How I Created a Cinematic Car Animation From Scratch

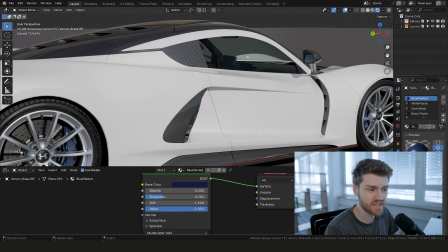4:05 Something like tinting the windows a little bit green can sometimes make it look really, really nice there.
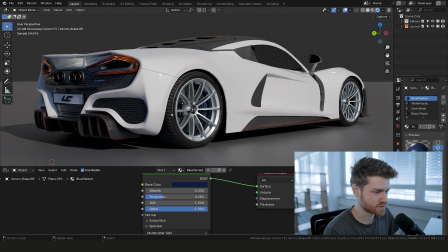4:10 And then also making sure that when you're doing your tires, you can see how here we basically have 2 different materials.
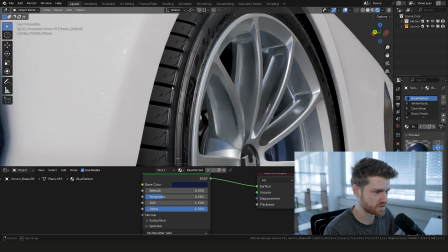4:15 I don't know if you can notice it here, but this outside is much more glossy.
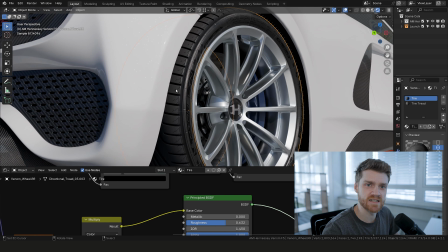4:18 And then this side here is basically the surface patches where it's touching the ground.
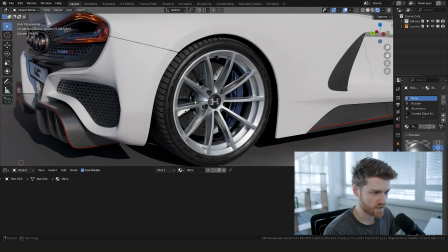4:24 That's more like a diffuse, bright color. A few other notes is on your brake caliper, make sure to use anisotropic shaders.
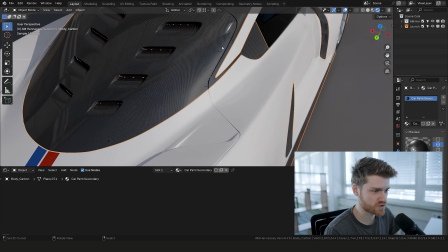4:32 The same thing goes for all the carbon fiber. You can sort of see these kind of streaks of reflection here.
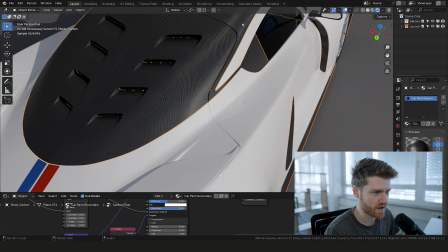4:38 So what we can do here is just turn off the clear coat for now, and you can really see what I mean. They have this sort of streaks, which is coming from the anisotropic shader. And then on top of that, we just add a clear coat. So this is just added inside the principled BSDF shader.
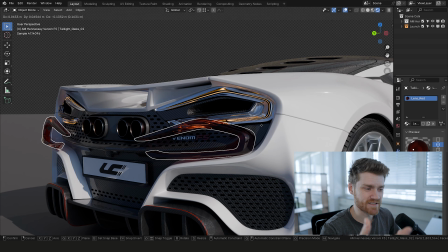4:51 One other trick I'm often using for the taillights is to use yellow emitters inside the red taillights, because that usually makes a really nice, interesting play with the colors.
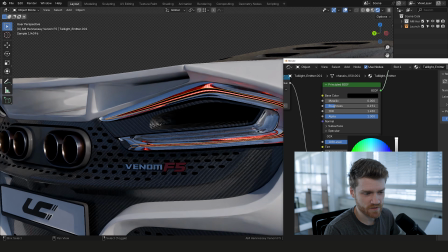5:00 So if I were to just use a red shader instead of this yellow shader, what would happen is it would look like this when it's connected.
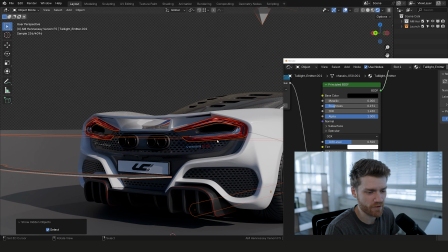5:08 And it might also look fine, but it's more like becoming pink rather than this very hot orange color.
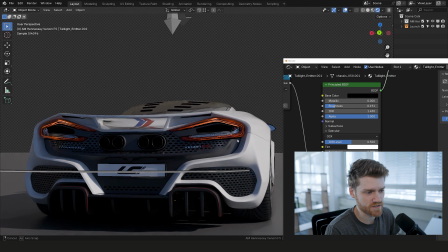5:14 So I really like this orange color, and it just plays really well with the red, I think.
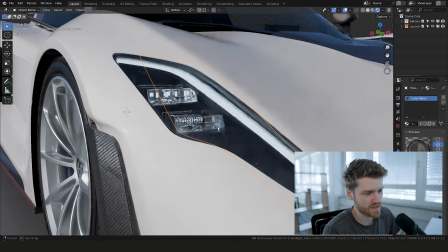5:18 For the headlights, it's also a little bit of a personal interpretation, I guess, but I also like to tint it a little bit blue just to get a little more color in there.
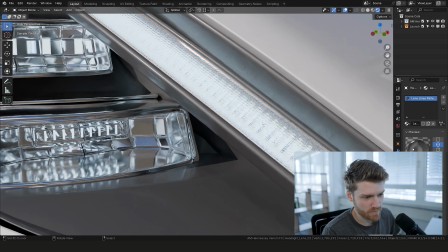5:26 And you can see how this glass in particular has a bump map on it, and it just adds a lot of fine little detail,
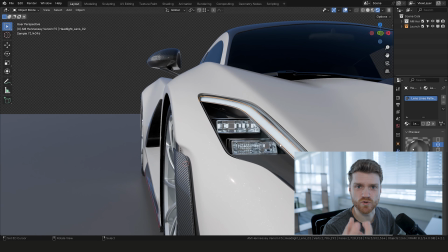5:32 making it almost look like it's some sort of dusted or rough glass.
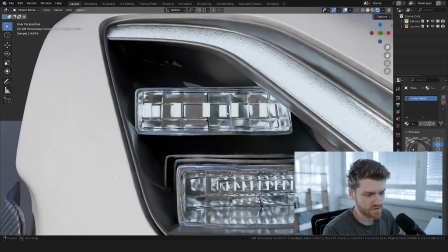5:37 And then, very importantly, make sure that your headlights have a lot of detail so you actually get these very nice and crisp reflections inside.
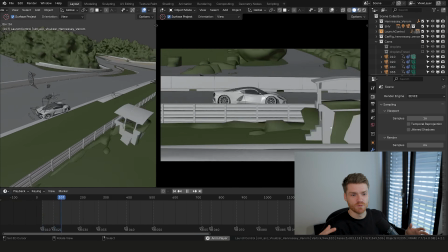5:45 For the animation, so that would mean the actual animation of the car.
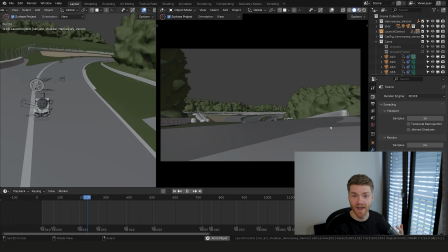5:50 So that's what I usually refer to as the action, and also the camera animation.
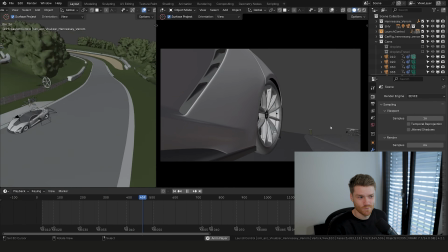5:54 So the first thing to note is, of course, we're a little bit biased, but we used Launch Control, the animation tool for cars.
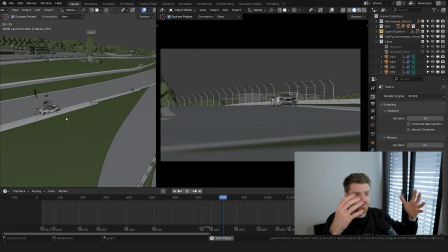6:00 So you can see here on the left side of the screen that we have the full animation of the car going around the track.
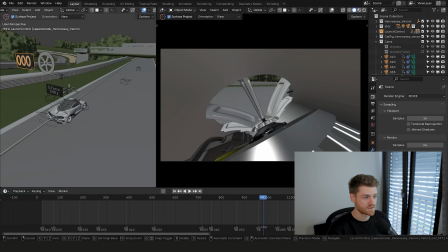6:05 So with Launch Control, we're able to just get the speed, we're able to get even the G-forces that the car is experiencing all around the track,
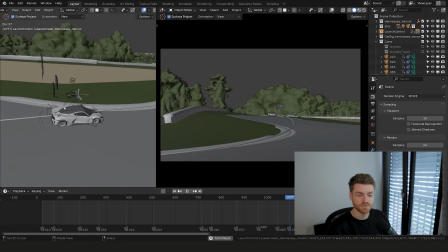6:11 which helps us make a realistic animation of the car. So this just means we're not cheating, we are not making the car animation fit the camera,
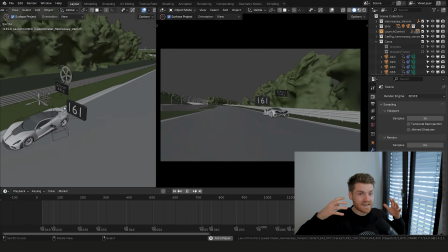6:20 but rather we are building the full realistic animation based on realistic values.
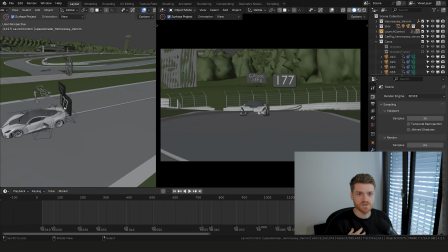6:25 And we also intelligently placed this driving path, which is us determining exactly where the car will be and where it will move. Then based on that,
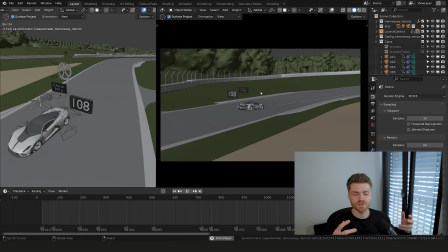6:34 we can afterwards go in and actually plan our shots or play like virtual cinematographers,
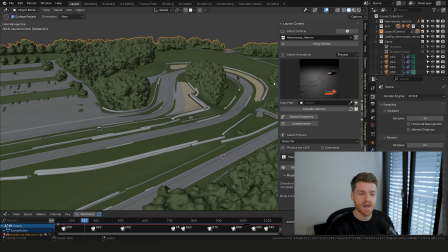6:39 making each shot exactly like we want. So specifically for the animation of the car, we used a feature called speed segments inside Launch Control.
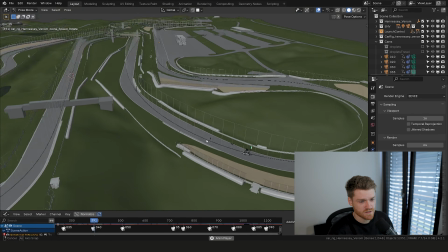6:46 And the reason is that that gives us very nice control over the exact car speed at different points in time, making it very easy to just change stuff around if we needed to.
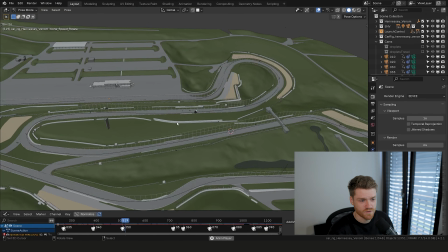6:54 This also gives you a nice overview of the different sections of the track. So right here, we're just focusing on this part here.
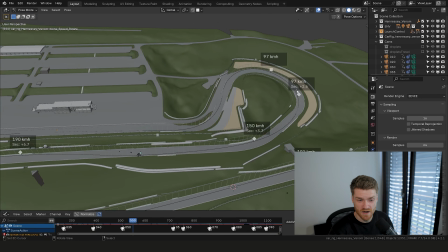7:00 You can see how we have the car coming out of a turn with around 100 kilometers per hour, then going to 150 and 190 before braking.
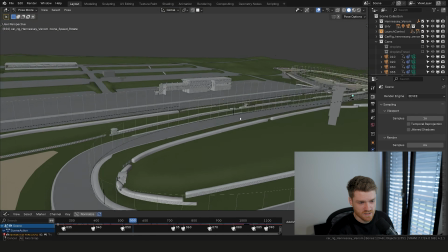7:08 So you can see here the graph is always showing you the exact speed that the car would have at any point in time.
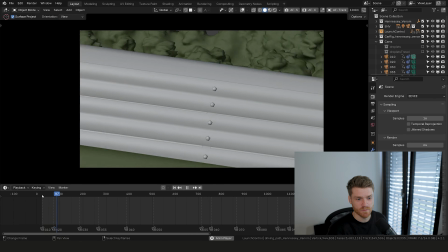7:13 So the approach I like to do when I'm making animations like this is to do what you call a previs.
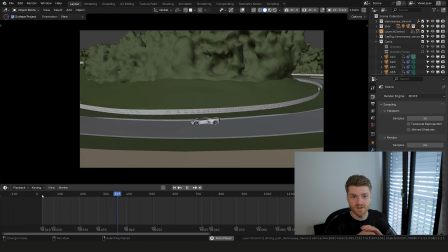7:18 So that's a previsualization. Basically, this is a file where you set up the entire animation and then you start to place the cameras one by one.
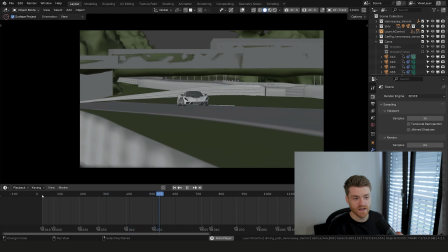7:26 And this is just clay. You don't see the final rendering, anything like that. But it's very important that you can do this fast and iterate fast.
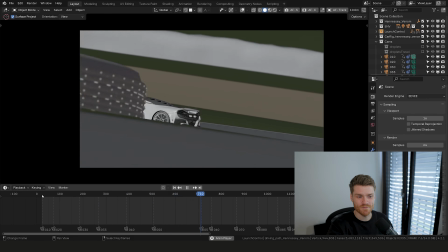7:33 So you can try out different things and then figure out what mistakes you're making before you actually start to spend time rendering anything.
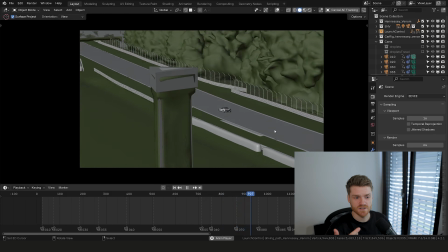7:40 This way you can build your own little previs, which again just helps you find out what sort of objects you want.
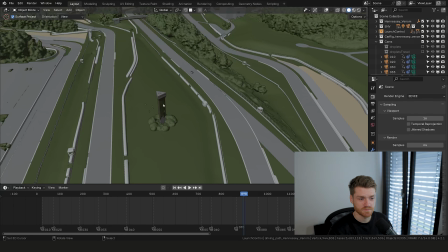7:45 Here again, we can see, well, for this case, we actually need this lap counter here, which means later we might want to go in and actually model a high quality version of that.
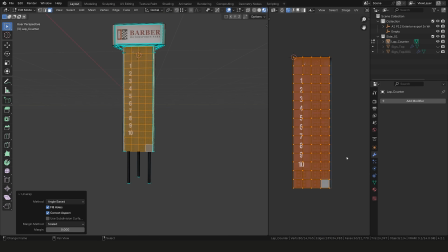7:54 Since you remember from the beginning, we didn't do that for all the shots.
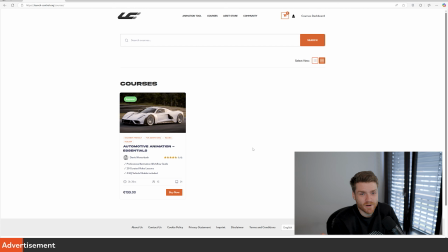7:57 So if you want to get a little bit more into automotive animation, we can highly recommend the Automotive Animation Essentials course because, well, we created that one.
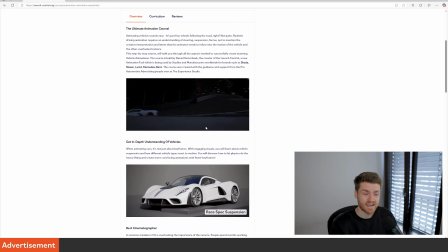8:05 We created it specifically because animating cars is pretty difficult.
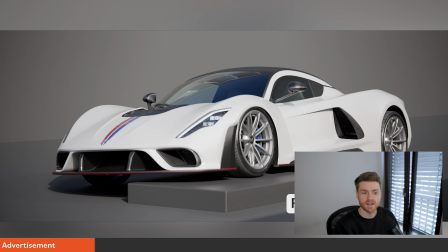8:10 You might think that it's pretty basic, but when you start to dive deeper into it, you realize there's so many different layers and so many different things that can affect how a vehicle is moving.
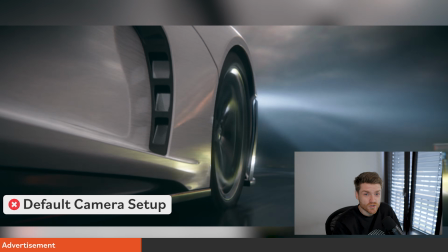8:18 Apart from that, there's also the camera animations, and they are crucial for making your animation look nice and also sell the cinematic vibe.
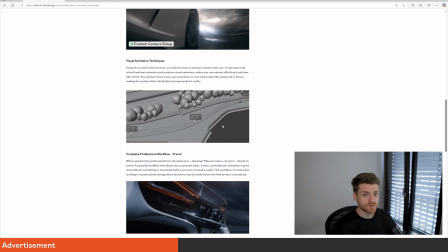8:26 Apart from that, we also go much deeper into how to animate with the speed segments inside Launch Control,
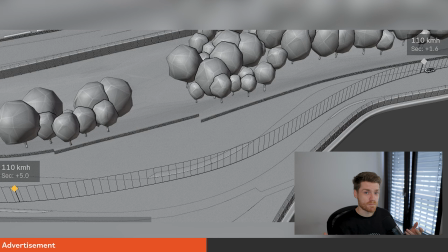8:31 making it super easy to do correct animations, and also it helps you to iterate faster. The course is focused on getting you from a beginner or maybe intermediate user of Blender for automotive animation to an absolute professional level where you can go out and make animations just like this one we did. And we want to teach you how to do that by teaching you the correct professional workflow that we are using at studios when we are working on animations like this one.
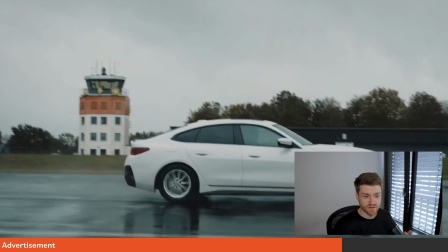8:55 Apart from that, we're also discussing some real live footage or some real references,
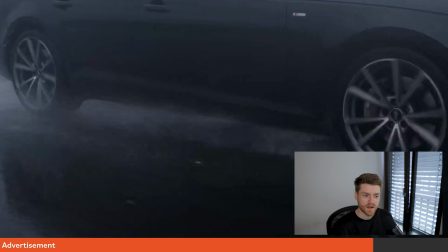9:00 understanding how cars actually look on the road, how they are reacting to accelerations and turns and things like that.
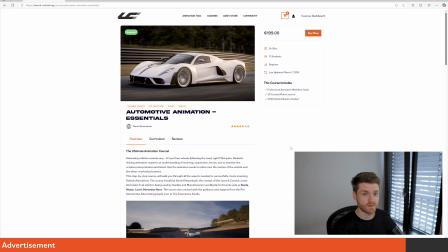9:06 So if you're serious about getting to the next level of automotive animation, we'll highly recommend that you check out this course. You can watch the first 2 lessons for free on the website, or you can buy the course on Gumroad.
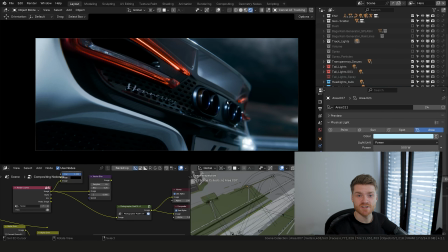9:18 Let's take a look at some of the really fun stuff, which is actually rendering and lighting. And this here will be sort of a mix of a lot of different things because for this project, we were doing so much stuff in the actual render viewport. So what we would be seeing in the render viewport was almost always the exact result we would have in the end. for some of the rain effects, which were actually added in comp. Except
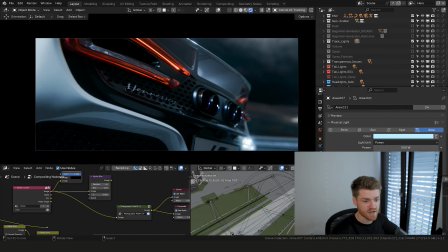9:38 So let's take a look at it. This is the first shot of the animation, and you can see we have sort of this setup here.
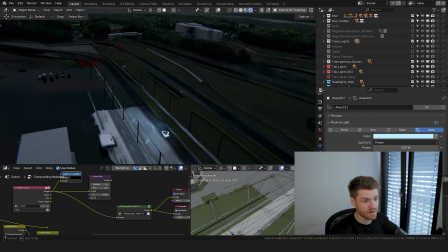9:45 It's very close to the car. Again, like we were talking about before, everything looks absolutely trash.
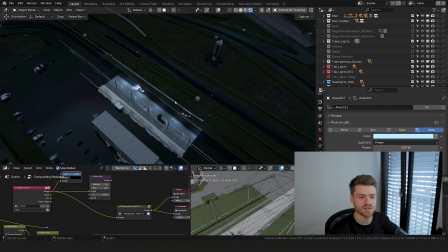9:50 It's just this specific area that we need for this shot that we are caring about. Everything else we really don't care about.
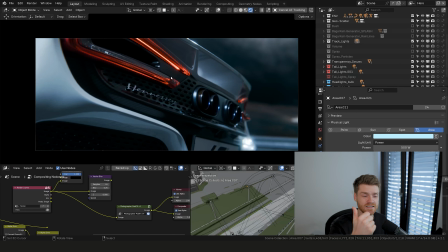9:55 There are a few different things going on here. They are basically the lighting, there are the rain effects, and there is in the end the compositing. So first of all, let's just turn off the compositing inside the viewport, because then we can focus in just on the lighting, and then in the end we'll take a look at the compositing and what that's doing.
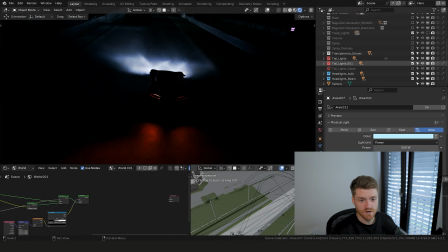10:10 What we have is just some tail lights and headlights. And we actually also have, so we have the actual meshes here that are emitting.
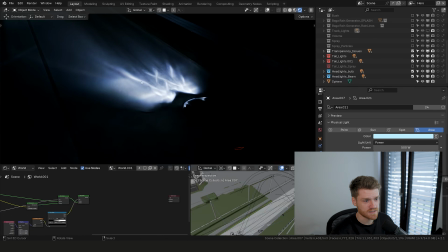10:17 And then we also have some nice headlights here. So these are the ones that are coming with launch control.
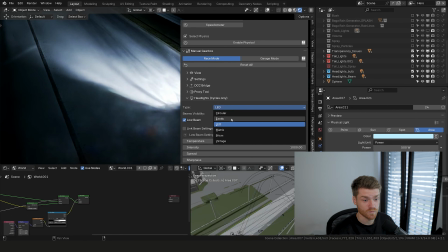10:22 And these just make some patterns on the road, which can look pretty nice.
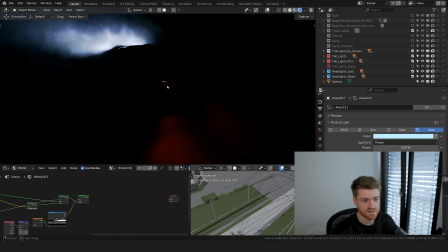10:26 For the tail lights, we don't really have anything like that because they are usually more foggy and diffuse.
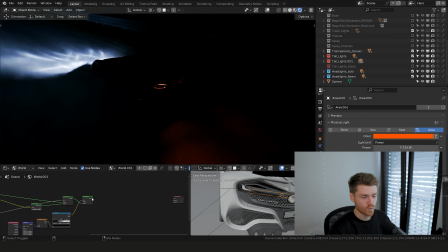10:32 So let's turn on the things one by one. Let's first turn on the world and see what that's doing. This HDRI is from HDRI Haven.
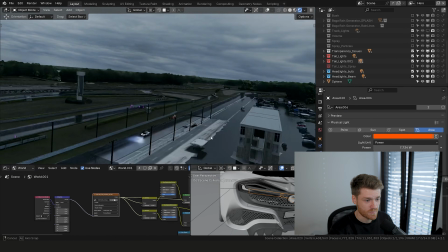10:38 So the original actually looks like this, but I was sort of color grading it inside the tree here.
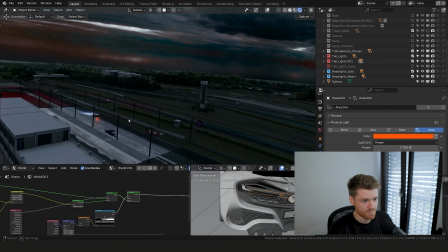10:43 So basically changing the colors a lot and tweaking it, kind of making it dark and moody and having these teal and orange colors.
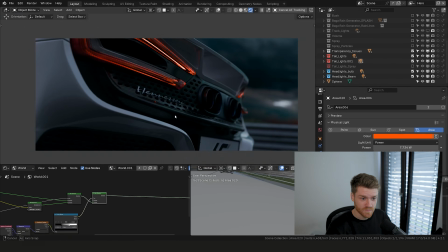10:50 The second layer of lighting is simply the scene lighting. So here, what looks really nice, and for many car animations in general,
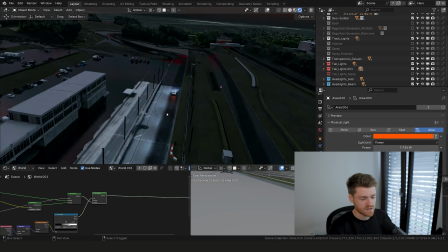10:57 is to have some sort of practical lights in the scene that are casting some more localized light.
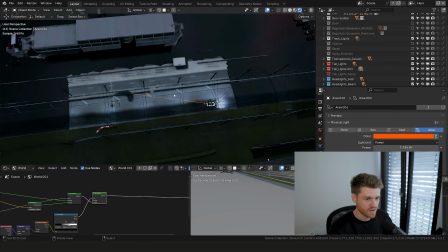11:03 And you can see here what I was doing.
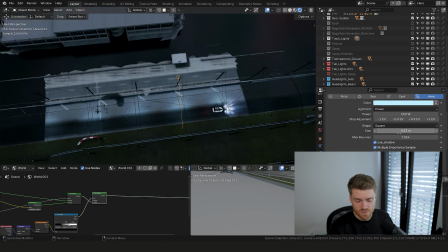11:05 I just have two area lights with a pretty small size, very high power, and then 60 degrees in spread.
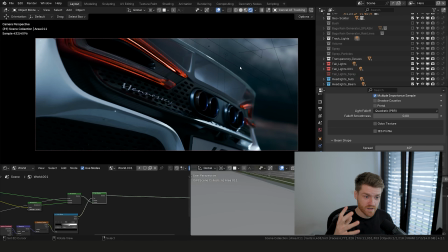11:13 And I put them like this with some distance in between. So the next thing we want to take a look at is the water splashing effects. So those are done with the Bagger Rain Generator add-on, but you could technically do it with other tools as well, or you could do it yourself inside Blender with particles.
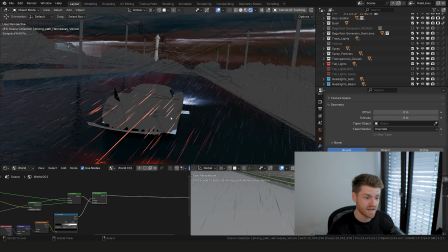11:28 And you can see how, because we have the nice headlights and especially also the tail light area lights inside the scene, we get this very nice coloring of the rain.
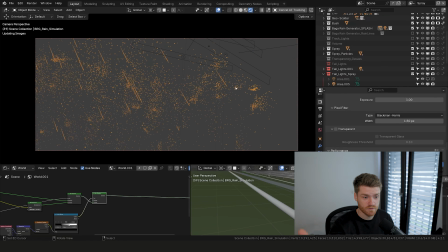11:37 Then we have the spray, which is also generated by the Bagger Rain Generator, which looks really nice, and is sort of these splashes coming off of the car. And you can see here, especially picking that tail light up here, like looks so nice, especially in motion.
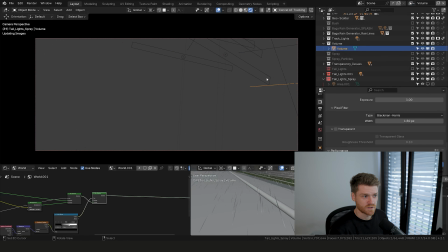11:51 The last layer we have is called volume. And we can see here what it sort of does. So this here is just a volume shader that's on a big box.
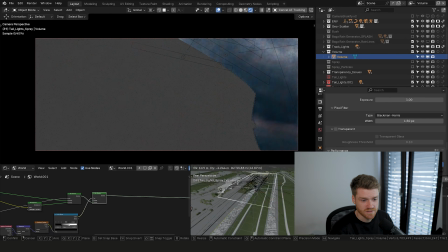11:58 So you can see here at the bottom, we have a box here, which has a volume on it.
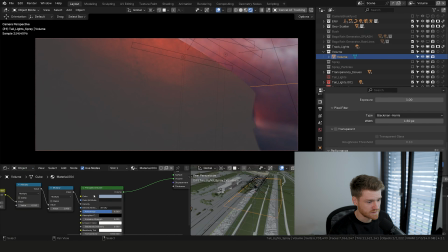12:01 So if you go here to the object shading, you can see here it has a little bit of color, a little bit of density. So we're using some different noise textures, plugging that into the density to make it change depending on where you are in the scene.